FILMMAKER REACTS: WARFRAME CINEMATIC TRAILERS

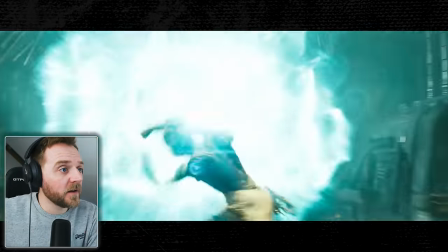8:29 she's a tenner that's what they like oh
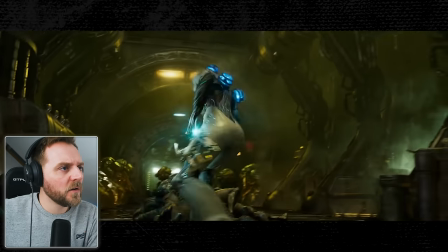8:36 mate what's she got in her arms well it's like a rhino that one oh
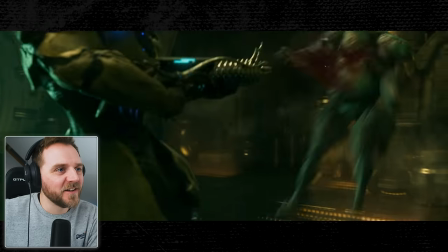8:47 that's one for the first one of light yeah i would have totally uh want to be someone like that wow
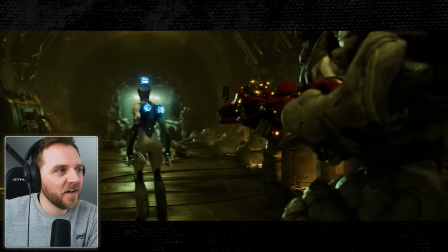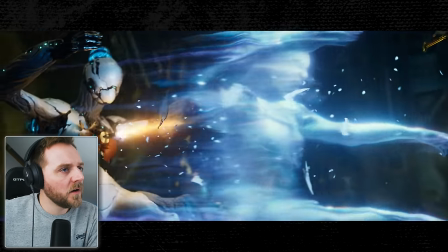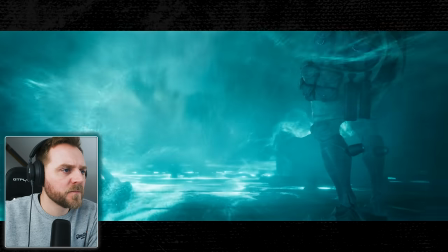9:04 the visual effects on this is incredible oh
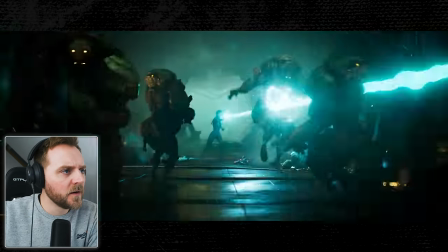9:12 dude what the hell she broke out of her armor wow
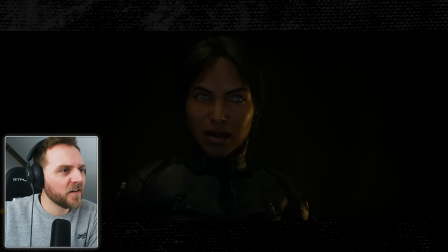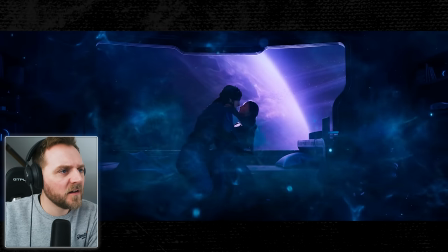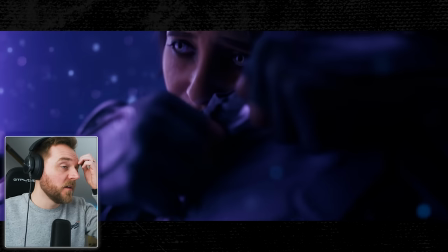9:30 this this is insane
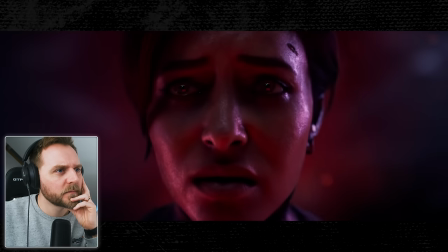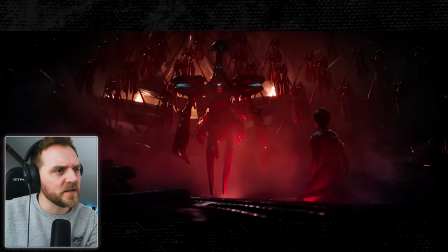9:42 this one's very cryptid as in in what i can get from the messaging
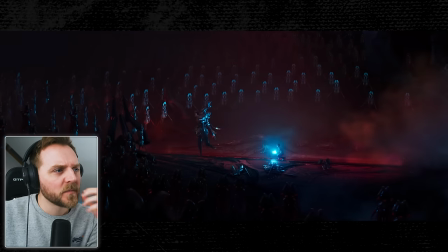9:47 where the first one was more a little more of a linear story
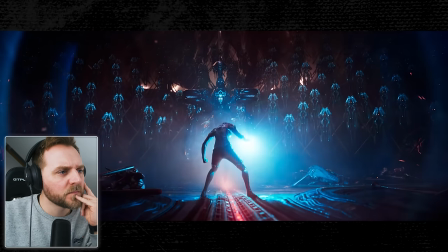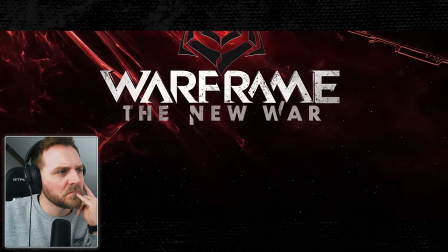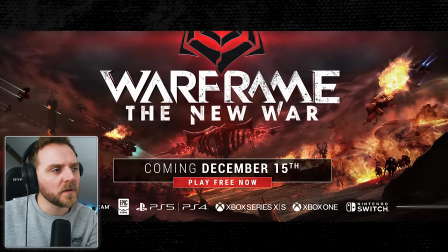10:03 wow again that was beautiful um it was it was a stunning story but it was a very difficult story i believe you know the other one had more of a if you're a cold caller looking in on these things it's very hard to get attached to these very quickly this made a little bit more sense only because I'd seen the first one if I'd have just jumped straight into this one I would have really struggled with it but the other one was the opening wasn't it it was more of a welcome welcome into the fold of this is the franchise I definitely think I know which one I'm going to break down
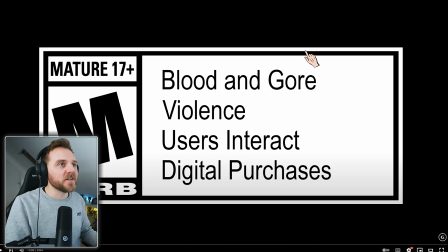10:33 right then so let's break this down shall we M
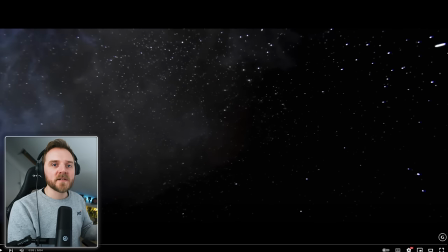10:39 for Matura straight away our establishing shot it's just space but what I find really interesting about it is when we play it through
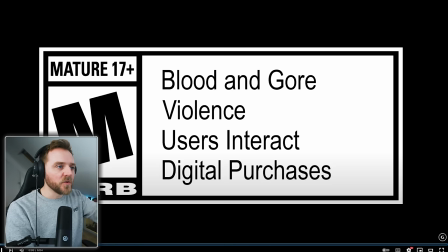10:49 the camera is not just moving backwards it has like a rotation on it which just makes it a little bit more interesting to visually look
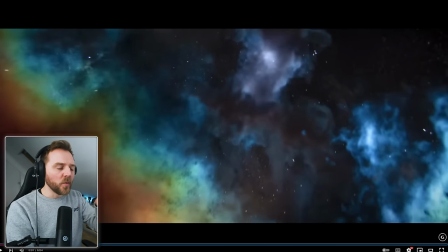10:58 at and I almost think it's setting the seed to what most of the camera work is going to be doing you are really on a trip with this you know the way the camera works it was beautifully done but also with an establishing shot i understood as i said what sort
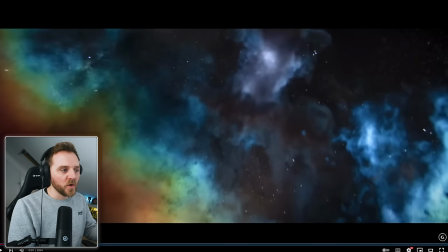11:14 of genre we're looking at or where we're setting the story i know we're out in world like most star wars they always start with a space shot nine times out
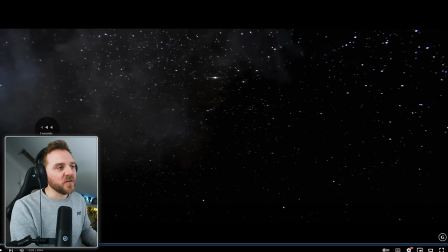11:22 of ten they do and this i just think it's a great way to really sort of set the scene
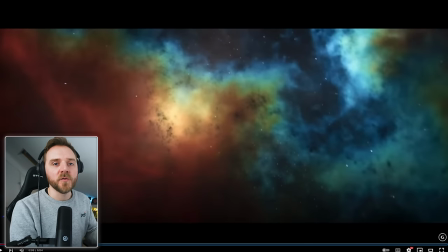11:29 then we've got our voiceover you know the voiceover is the voice of god when it comes to film psychology they're there just to give you little tidbits of information but not tell you the whole thing because we want to visually see that unfold on screen look
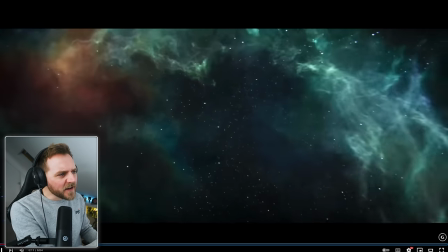11:44 like the camera
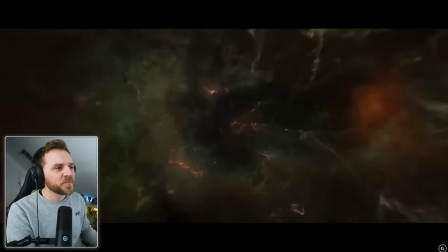11:47 open abyss all these colors are just it wasn't just black do you know i mean it was really
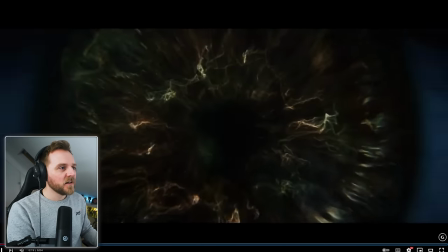11:53 interesting and then they used it to obviously come into the iris of the eye great
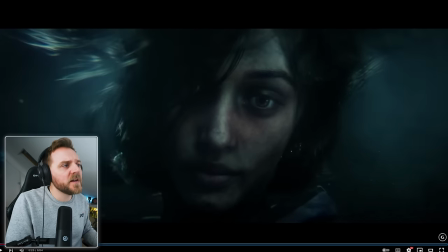12:03 and immediately we have a connection with this character the reason why we have a connection with this character because we're starting with the eye the
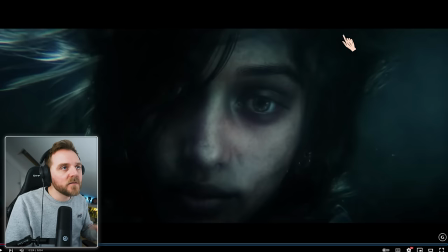12:12 eyes is the most important part and it's how you can instantly connect with the character or what they're thinking or what their what current condition that they're in
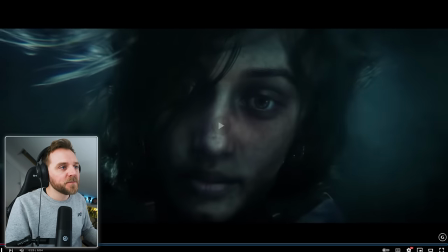12:21 normally in this case her eyes are very dead here aren't they let's be real she's underwater and
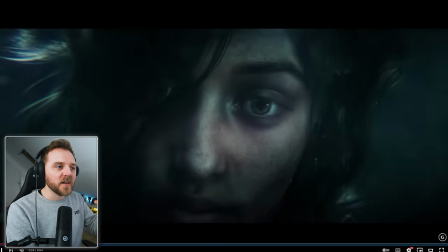12:28 then she comes to life and what i liked about it was it went with the sound didn't it water water and